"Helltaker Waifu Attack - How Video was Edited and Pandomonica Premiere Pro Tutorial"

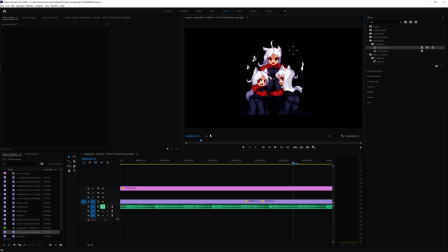It just makes it, in this particular case, it just made it look a little bit smoother with the way the animation was. So let's move up here. Right here you can see it switches.
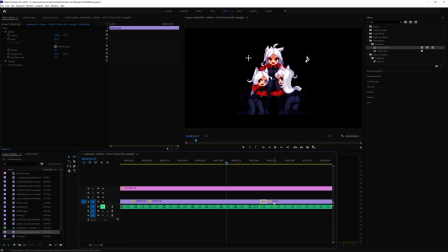So I cut that clip short, and I wanted Azazel to be on that beat itself. So let's see here. Boom, that beat. So let me turn on the volume so you can hear that.
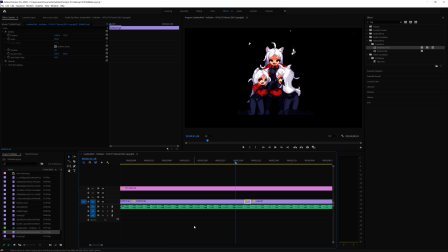It's gonna be loud. All right. So that's where the beat changes. Let me mute that.
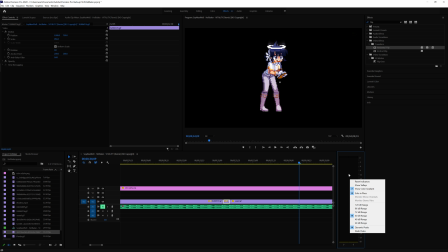Let's see here.
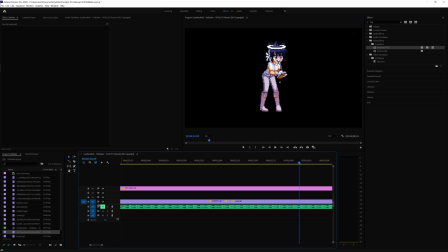You know what? Let me change this just for the moment and adjust the audio by -20.
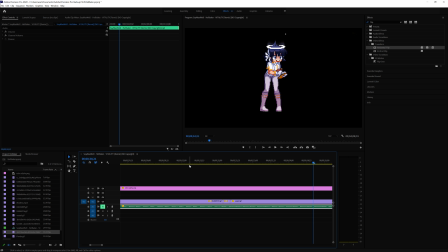There you go. That's a little bit more manageable. I'm sorry.
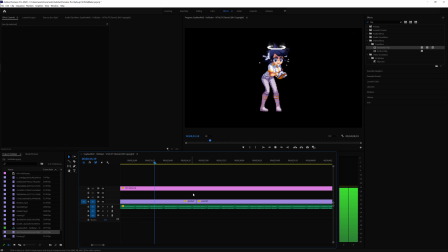So right there, it hits that beat, and she changes. Again, the same thing. You cut it where you think the loop will happen. Use the retiming tool to make them hit the beats that you want to hit,
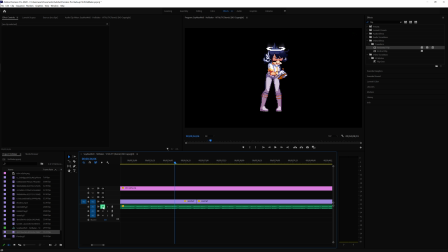and you just go on with that. Let me just mute it, and you go on with that. This one I kind of messed up here, which ended up thinking over it. I know her animation here kind of gets screwed up a bit when she moves.
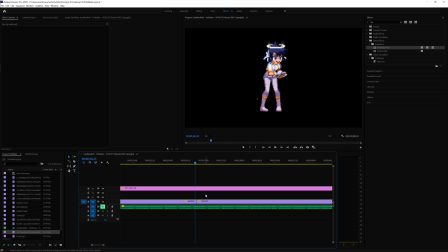She kind of goes two different directions here. It makes her look kind of weird sometimes. But then I just kept it because I thought, well, she's taking notes, she's learning how to groove,
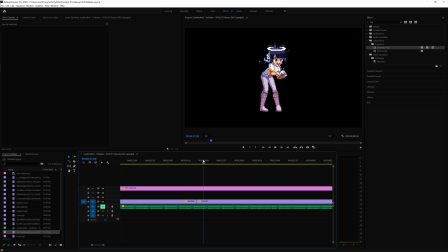and I think that kind of matches her character. So I was like, you know what, I'll just leave that in there as a little kind of like Easter egg type of thing, because it just made sense to me. So I didn't really bother to like cut it up and fix it, because I actually liked it. I thought it actually was made her
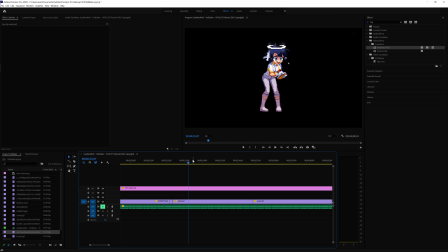look like she's learning and taking notes of how Cerberus and the other girls are dancing, you know? So again, the way I timed her was, of course, she hits that beat and she hits that beat with her right, her hips. Again, the cut
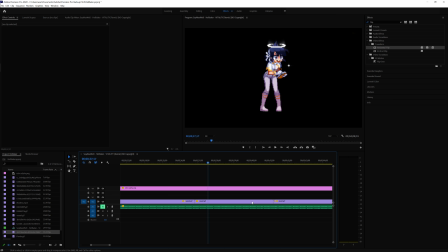on this one wasn't done correctly all the way because you can see she moves different ways. But I left it there like that. Let's see if I can get a better example here. Here she's gonna change. Boom. So let's see how that sounds.
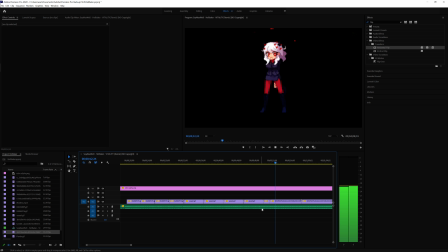And boom, we have Modius here. So with Modius here, mute. She switches here. This is just a hard cut. Get her dancing.
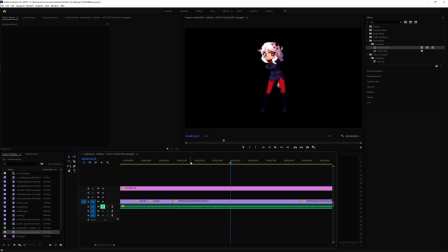The beats are, she goes back like that, and I use her hips as a reference, and she goes forward right there. That's where the other beat is when she hits forward there.